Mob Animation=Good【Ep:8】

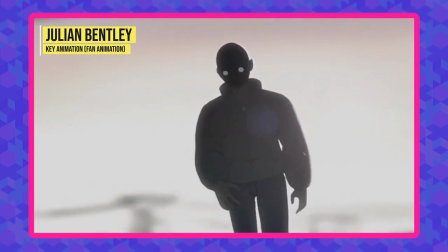[4:07]
Now compared to many of the other names in this episode,
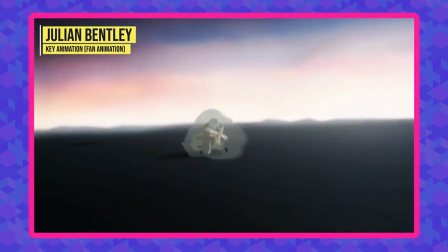[4:10]
Bentley's time in the industry is definitely a lot less but his output here certainly tricks you into thinking he's been around for ages.
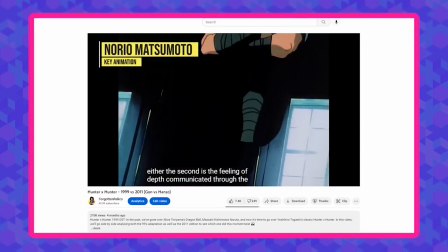[4:17]
I've mentioned before in other videos that animating characters moving in and out of the camera brings a
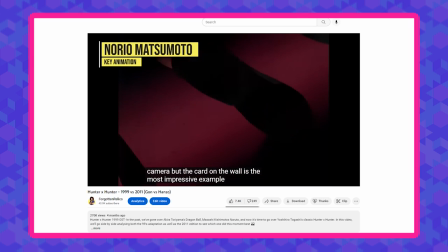[4:23]
bit of a challenge because you especially have to pay attention to the consistency and volume to the drawings.
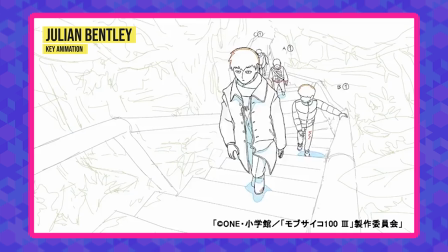[4:28]
But what makes this scene all the more harder and as a result impressive is the high angle it's framed at.
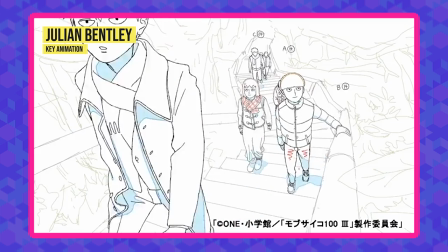[4:34]
Then to top it off he animates up to seven characters and they're all quite animated at that.
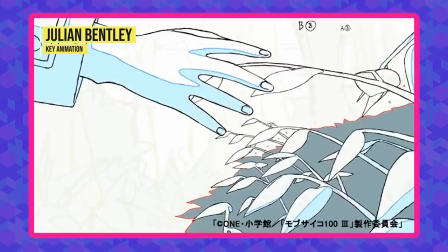[4:39]
Just very dense animation and I think that's a nice way to summarize his work in this episode and going into the next cut I guess provides some more proof of that.
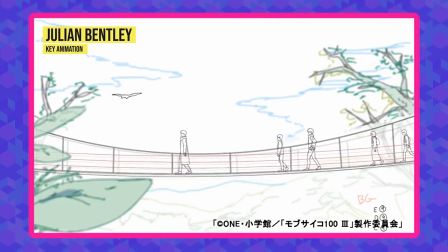[4:48]
The characters don't just all like casually walk across the bridge at the same pace but it's rather an organic sequence in terms of how everyone's actions are
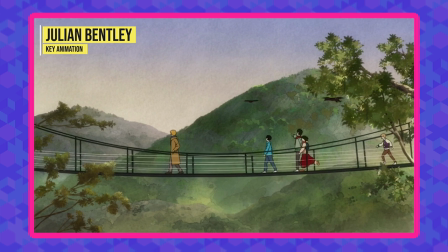[4:56]
handled such as having Kurata run up and hit Kiji Miyashi as he's distracted by the birds with Inukawa in the back signaling for her to hold
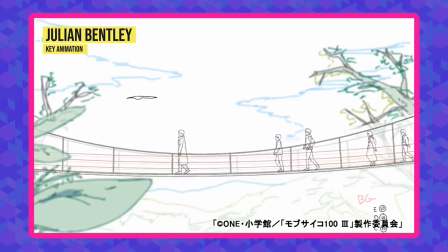[5:04]
up. It just isn't common to see this type of character animation and TV anime but then again everything about this series has always gone against industry norms.
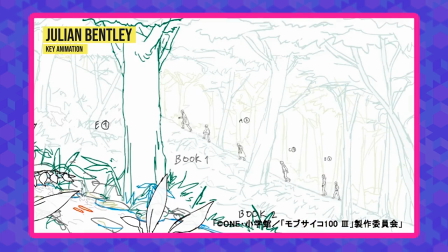[5:13]
There's also the integration of animals into the scene which while again adds to the difficulty,
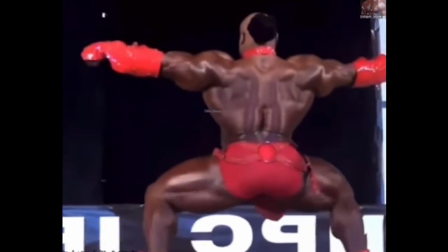[5:18]
animating a Skrull and human are two different things but it undoubtedly adds an extra feeling of life to this environment.
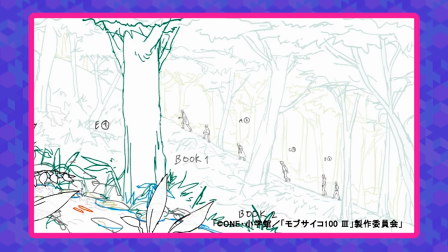[5:25]
Also just notice he animated Kiji Bayashi like slipping over, really amazing just how much detail there is here. Mob is indeed cinema.
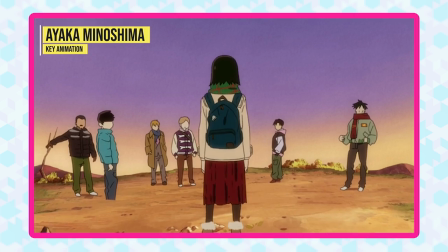[5:32]
Now moving on to alien summoning scene, we probably get the best showcase of the team's stylistic quirks as Go leaves a lot of stuff untouched.
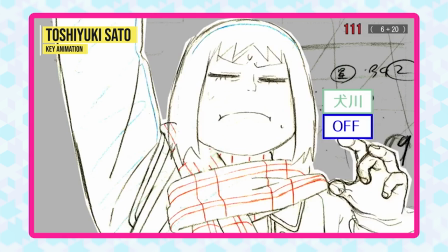[5:41]
The first example and person I would like to highlight is Kai Ikarashi.
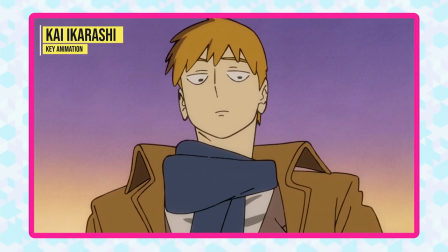[5:45]
According to him he was just helping out so it was only a single cut but he does bring quite a unique take to Raigen.
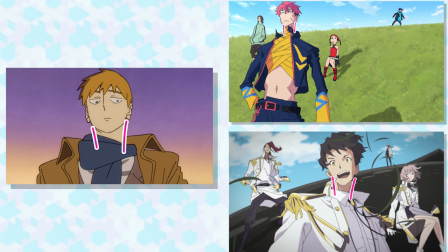[5:51]
You can see his usual stylized way of drawing necks that leans to straights rather than curves and well I guess a more pointed type overall.
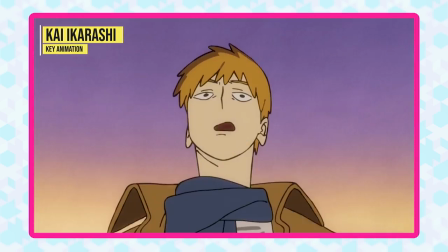[5:59]
I mean he is a trigger animator so of course it's stylized. Shading for the skin is likewise left out and the tips of the hair strands are sort of rounded off.
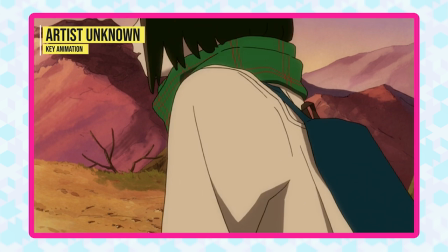[6:08]
Fun take, very cool. The animator for the next cut of Kurata likewise has a unique touch.
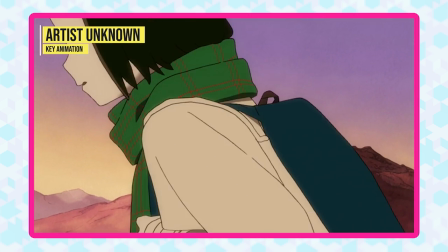[6:13]
It's a much softer take on this character and gives a cute appeal.
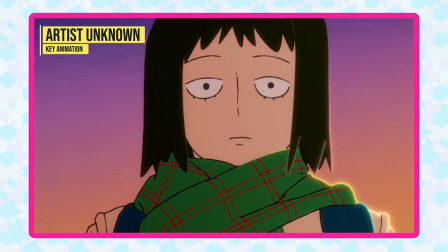[6:17]
There's also this part that has the animator completely ditch shading altogether and adds a rim light
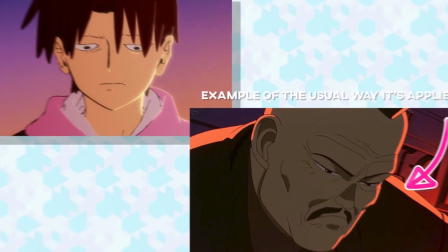[6:22]
effect created by adding highlights directly to the line work rather than shading an area out.
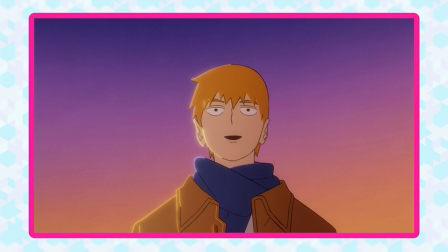[6:28]
It's likewise a stylish spin, harmonizes perfectly with the backgrounds. Then to finish it off it is good old Chris or Yen.
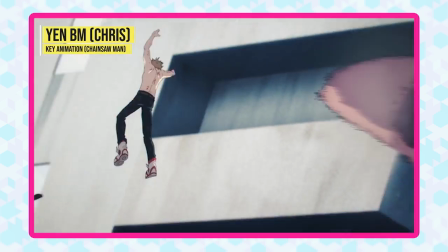[6:35]
I missed out on talking about his work on Chainsaw Man a couple of weeks back so you know I'm glad I found an excuse to bring him up.
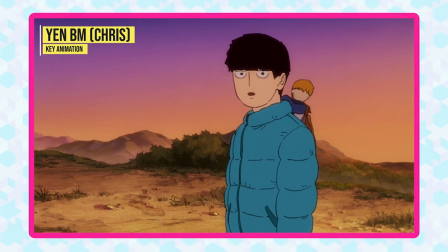[6:42]
His take on Mob instantly stands out for me. I think it's the way he draws the hair, the bangs sit down just on his eyeline.
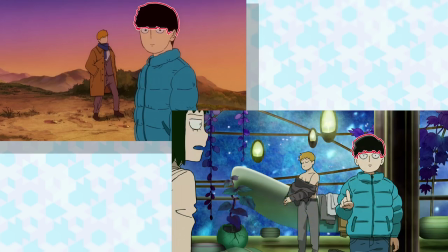[6:49]
Typically they are just like a bit up and the hair is less segmented into defined parts which gives a slightly looser and natural feel.
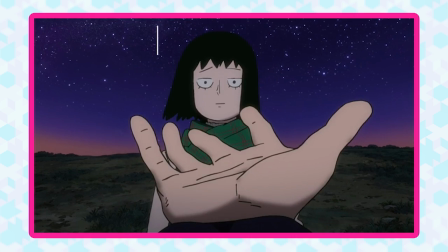[6:57]
But yeah enough about Mob's bowl cut. Chris's final part as Mob extends his hand out.
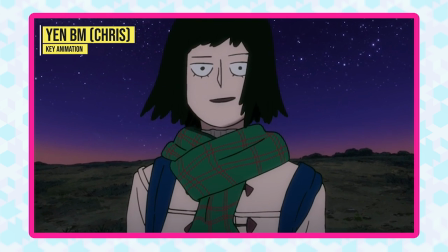[7:02]
The nuanced touch to Kurata's facial expressions and body language, it's very lifelike and also an interesting contrast to earlier.
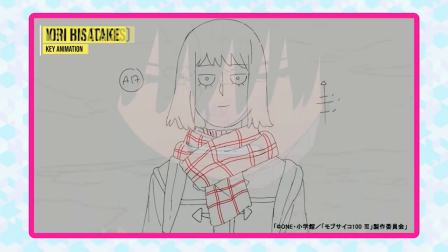[7:10]
Before we had this rougher feeling to the drawings and animation, whereas for this major point for Kurata, it's soft and more delicate.
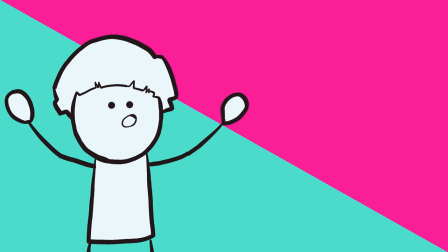[7:17]
Also great use of the team's talents by Go. But you know I've talked a lot about cool powers, However, one I've recently become accustomed to is Nordv-
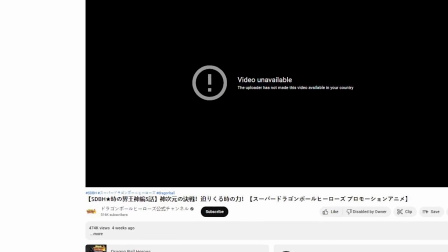[7:29]
Uh, yeah, as I was saying, if you're like me, there's a lot of Japanese media off limits to dirty gaijin that live in kangaroo land.
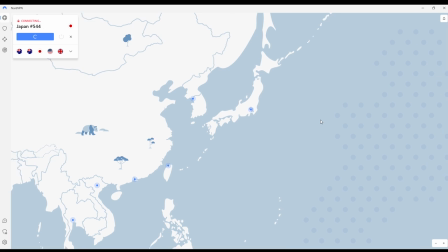[7:37]
However, with a click of a button, that changes, and I can have access to an endless stream of anime cat girls.
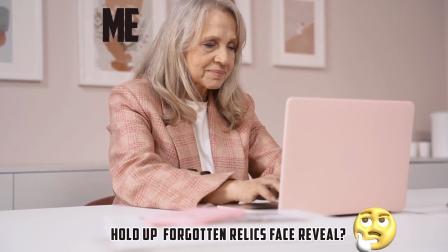[7:44]
Like, literally, it's the easiest program I've ever used,
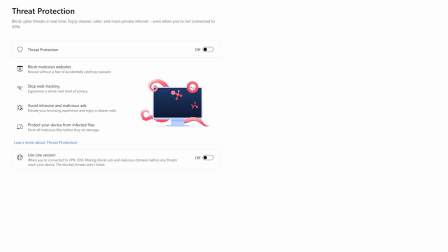[7:47]
and also comes with a bunch of other benefits like protection from malicious ads and websites and yeah, a couple of other helpful things.
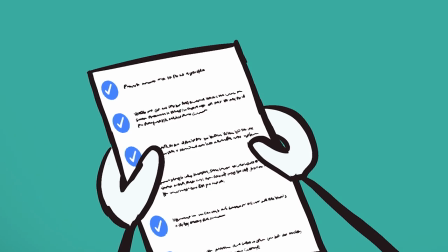[7:55]
Oh yeah, what else was I meant to say?
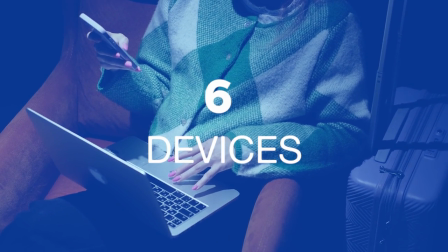[7:57]
Oh yeah, can be used on up to six devices per account and there's a 30-day money back guarantee if you're not satisfied.
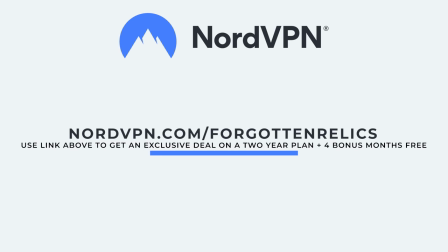[8:05]
So, to get an exclusive deal on a two-year plan, plus four bonus months free, go over to nordvpn.com slash forgotten relics.
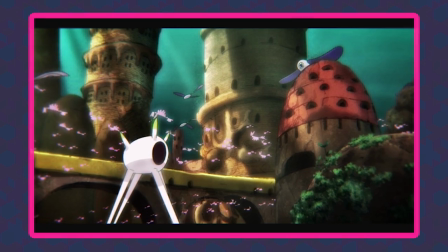[8:13]
So, finally, the alien part.